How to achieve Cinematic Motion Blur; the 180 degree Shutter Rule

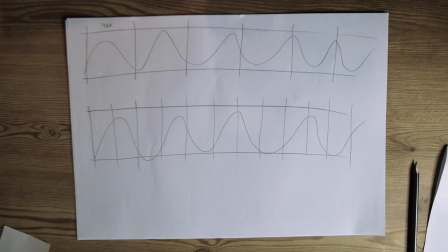(6:49)
If we're using 48 frames a second, it's actually, if we use 1/100th of a second, we get half our frame being open. And what you can see with this compared to the previous one is we're capturing more fine movement, but we're capturing it more regularly.
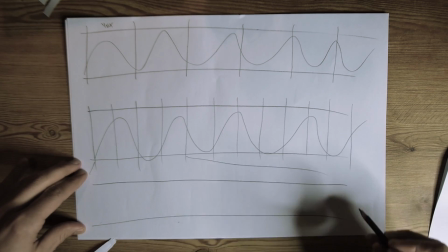(7:06)
What we can then do is stretch that out. So if we take this bit, those four frames, double the frame rate, so it'll play back at the same speed of that.
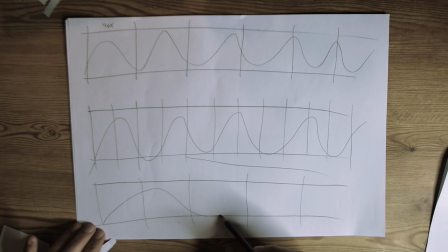(7:15)
The difference is our movement is much slower.
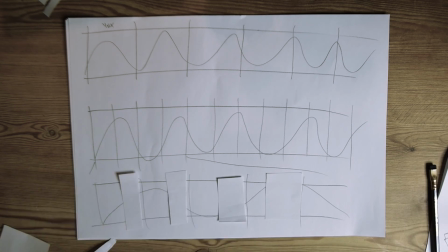(7:18)
So because we've left it open for only half of each frame, we're still capturing as much movement as we did here. We're just playing it back slower over twice the amount of time. So yeah, like I said, that diagram was meant to be 30 seconds at most, but it turned into something a little bit more. Here's some examples on video of the movement that I'm talking about in terms of the jumpiness and in terms of that movement and getting that really nice flow movement. So I hope this backs up with the diagram to show you exactly what I mean. So we're just gonna have a look at a couple of clips here.
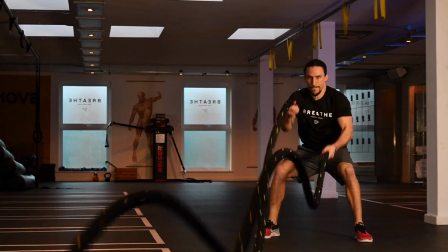(7:53)
First one is John on the battle ropes. This is at the correct 180 degree shutter rule.
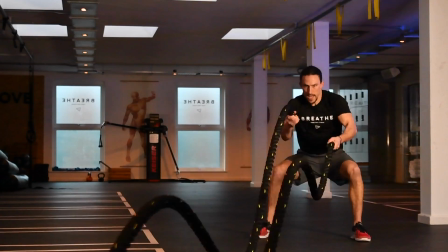(7:58)
This is at the wrong shutter speed. Oh, I say wrong shutter speed. We slow it down.
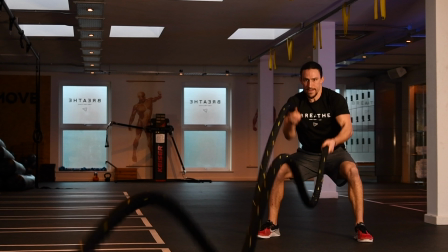(8:03)
This is at 24 frames a second at 1/50th of a second shutter speed. When we stop it, you can see that there is blur in every bit of the picture that is moving. So the battle rope, his hands, everything that's still is obviously completely stationary, but everything that should be moving, there is blur.
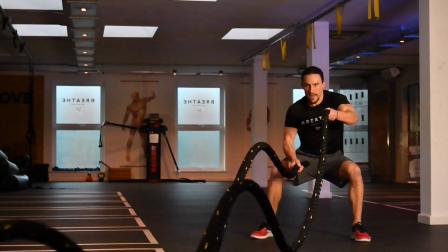(8:22)
When we then do the same thing to the wrong shutter speed, particularly as it slows down, it becomes more and more obvious that there is absolute crispness in the ropes.
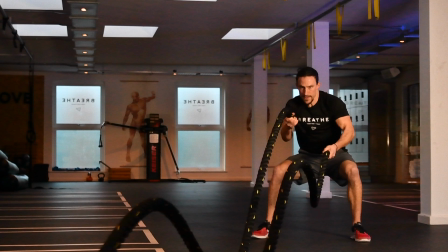(8:31)
This is what we're seeing. This is why it looks jumpy.
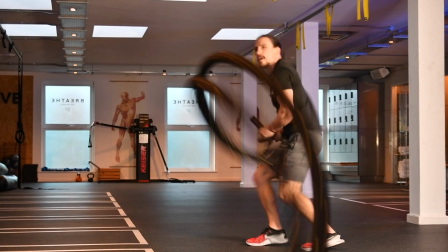(8:34)
Again, with the battle ropes, as we slow it down, you can see the blur becomes more and more obvious to the point where you can't even see the rope.
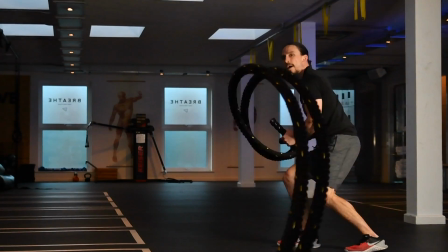(8:40)
And then if we do it at the significantly shorter shutter speed, you can see just how crisp the rope is actually when it's stopped.
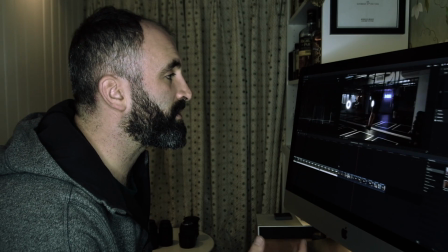(8:49)
And that's why it looks jumpy. Difficulty comes when you actually slow things right down.
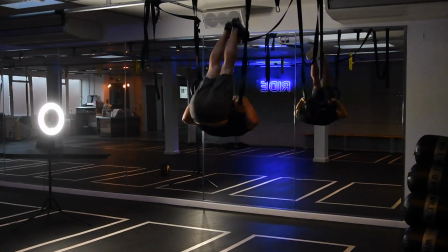(8:53)
So actually where the motion is slower, it makes less obvious difference.
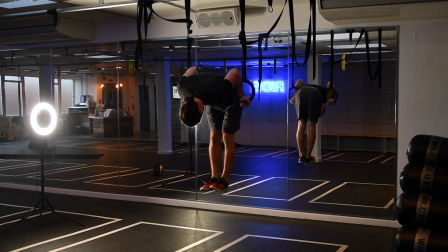(8:58)
These two clips, the second one was filmed at the 180 degree shutter rule at 1/50th of a second.
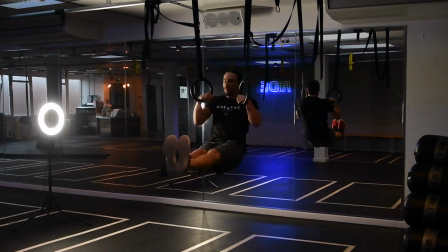(9:04)
This first one was filmed at 1/1000th of a second. Other than the lights flashing in the background, which is an artifact caused by the fact that the shutter speed is faster than the refresh rate of the lights,
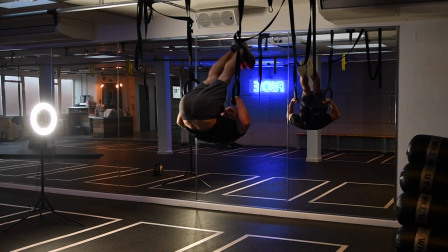(9:18)
I don't think those two actually look significantly different.
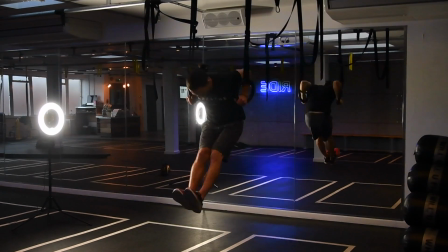(9:22)
And when you slow it down, again, you can see, ignoring the light flickering in the background, you can see that the motion is so slow. Here we've got the 1/1000th of a shutter speed. You see there's no motion in his feet at all at that point.
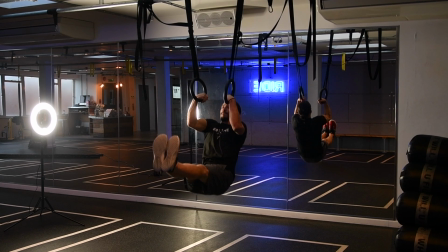(9:36)
In the second one, actually the motion is so slow that the blur is so little that it actually makes very little difference to the shot.
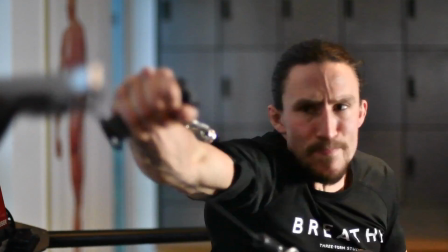(9:47)
Here in this punching shot, first one is again at 1/1000th of a second,
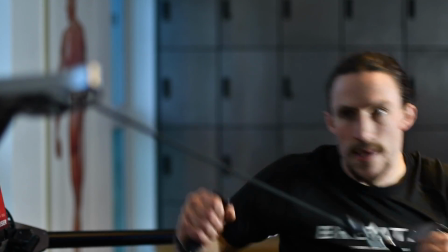(9:52)
and the second one is at 1/50th of a second. this is where the rule becomes a little bit more fluid,
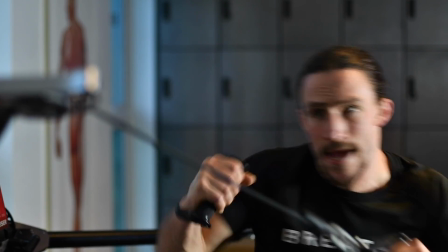(9:58)
because actually in the first clip, I actually think this looks more aggressive.
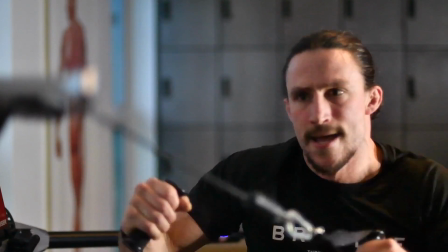(10:02)
There's something that is more visceral about the punch, whereas in the second clip, everything looks very smooth and it looks beautiful and it definitely looks more cinematic.
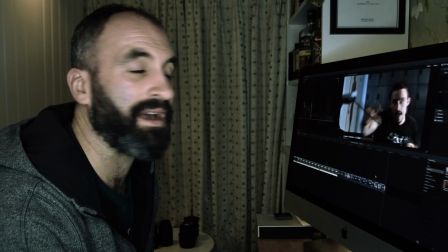(10:11)
But you've got to question whether the impact that it gives it actually is enough to justify breaking the 180 degree shutter rule. This is one of these fascinating things about projects that in my head, this was going to be a really short, informative video. I just hadn't looked at the size and scale of the topic and actually the information that I wanted to get across and how in-depth it ended up being. But this is also a really good lesson for me. I watched a Peter McKinnon video recently and he was talking about it's better to be done than be perfect. And I think this video is a perfect example of it, even though it's just done, not perfect. But it's working hard to make sure that I can show you what I mean. I hope it's been useful. Please like or subscribe. It'd be really useful to help build my channel. I promise not all the videos will be quite this techie, honestly.